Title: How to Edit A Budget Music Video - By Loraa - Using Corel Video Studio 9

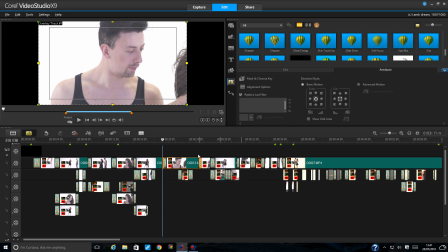But for now, I'm not going to worry about that just at the minute, because I'm still not sure as to what I want to do.
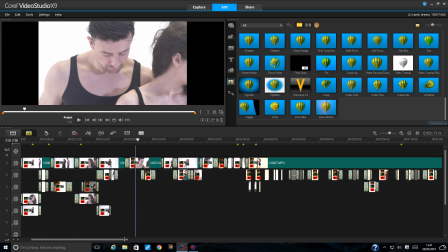Because right now I just want to focus on getting it the same throughout.
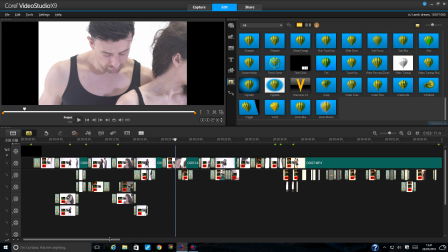So I tend to find once I decide how I'm going to put the shots together, then I try and repeat that throughout the video. Easier said than done, believe it or not.
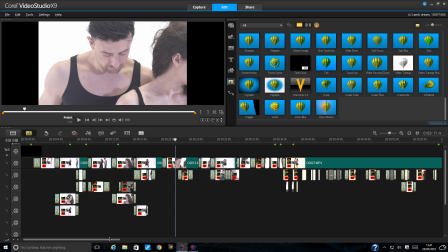It's not easy to repeat what you've done sometimes, because you're working in different shots and different rhythms and things like that. So you've watched the first minute, and with the first minute you've got 30 seconds of slow,
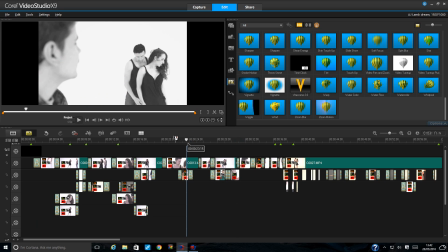and the slow is, there's lots of little overlays and lots of, you know, these sorts of things.
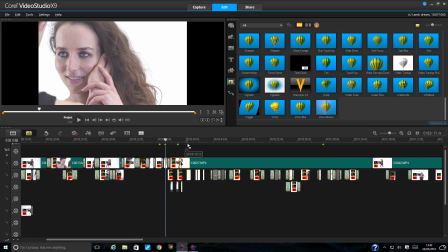And then when you go into the second 30 seconds, it's quite fast, and there's lots of little chops, and it kind of goes with the music, and they're dancing quite a lot.
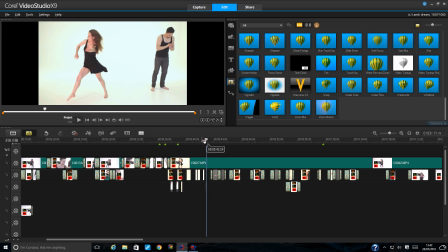So you're going from the wide, then back into the mid,
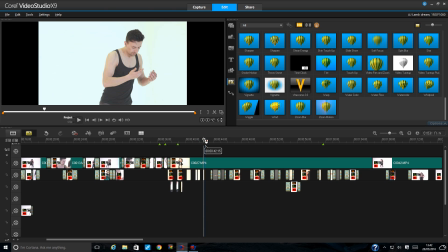and then getting a close shot of his face at that particular moment, and it is quite fast.
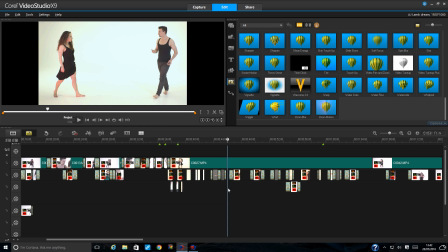And then in the middle of it, I've added some slow motion shots, which are lovely.
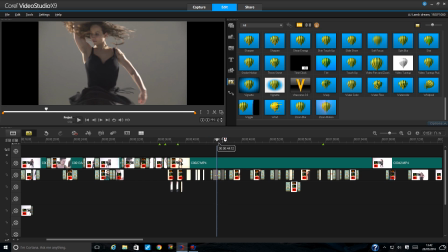Now, they're not slow motion, and they're not the best for focus, unfortunately.
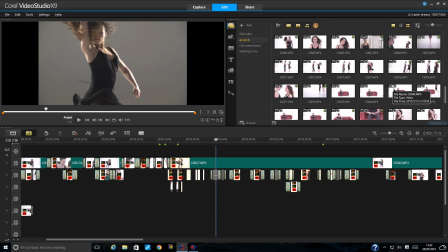Well, I mean, there is loads of them. I just wanted to pick out, from that particular shot, I just wanted to pick out the best bits.
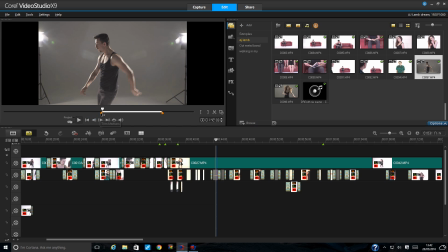So, I mean, the best bits where they're doing tricks seem to be a little bit out of focus and things like that.
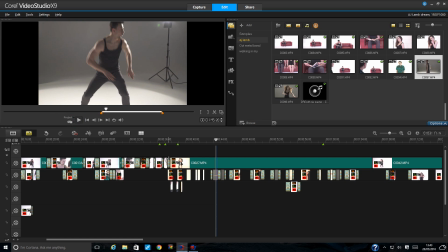All of this was filmed at 50 frames, so I can slow it down by half.
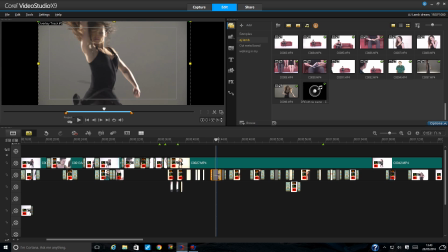And that's what I did for these shots here. You can see this one isn't in focus as strong as the second one, but it still looks good because of what she's doing. It actually kind of works still, you know, so I don't mind that it's a little bit out of focus. And this one goes into focus, and then, yeah.
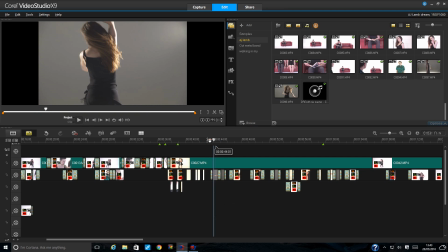So the shots for this are kind of bouncing between the actual routine that they did, and then there's a little few random shots as well in there. And then I tried to bring in the singer at some point so you can see him sort of faded.
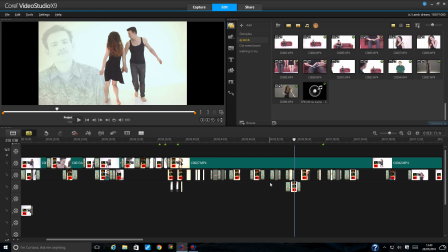I've put him in black and white for all his shots because of the simple fact he was wearing a green shirt. And it kind of just, it's too obvious, you know? Between the print and the green and the style of it, it just didn't work, I think, for the video.
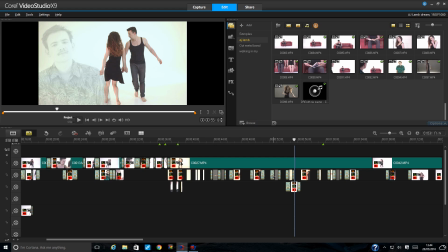You know, the dancers were dressed in black, so, you know, him in green just stood out far too much.
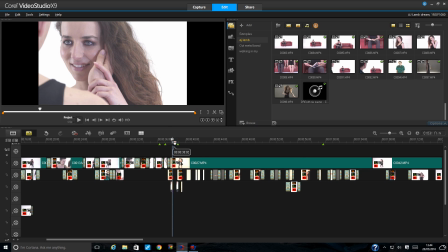So that's why I put it all in black and white, and I think it looks much better for it.
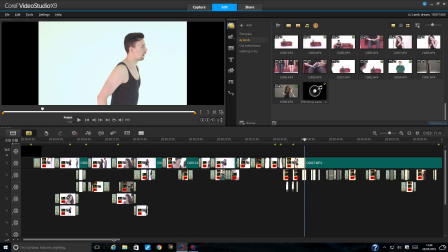So what I need to do now is move on to the next section, and I'm gonna try and repeat this for the next slow section.
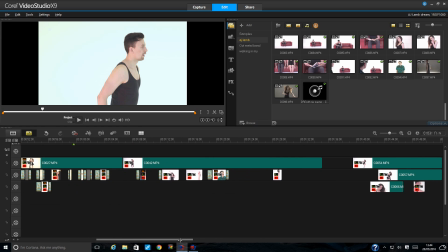So that style. So if we go to the next slow section, that's where I'm gonna start.
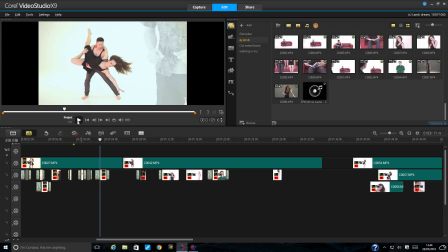Now I kind of got to here and then didn't know what I'm doing. So if I just press play, I'll show you it sort of rough, and then I'm gonna sit and I'm gonna edit it, and you're just gonna watch me, and I'm gonna try and talk you through it.
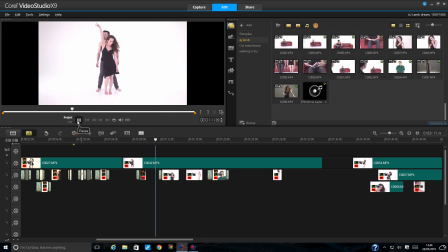When the sky is clear and the stars are out, windows from heaven above.
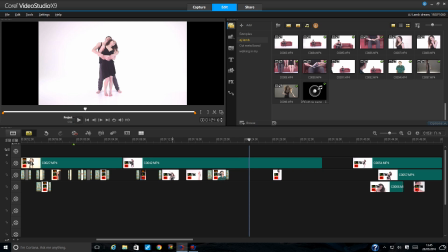All right, so all I've done at this point is actually sync the shots, so I haven't actually thought about layout or anything. And as you can see, there's big gaps where we need to fill in some shots. So if I go back to here, because it seems to be, it just kind of randomly doesn't do anything here.
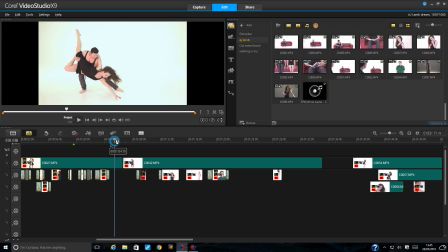So we've got this great shot where she's on the floor actually, and we actually have this shot in close.
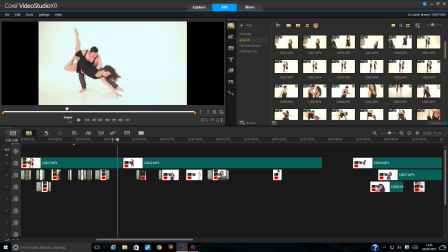So I'm gonna find it close, and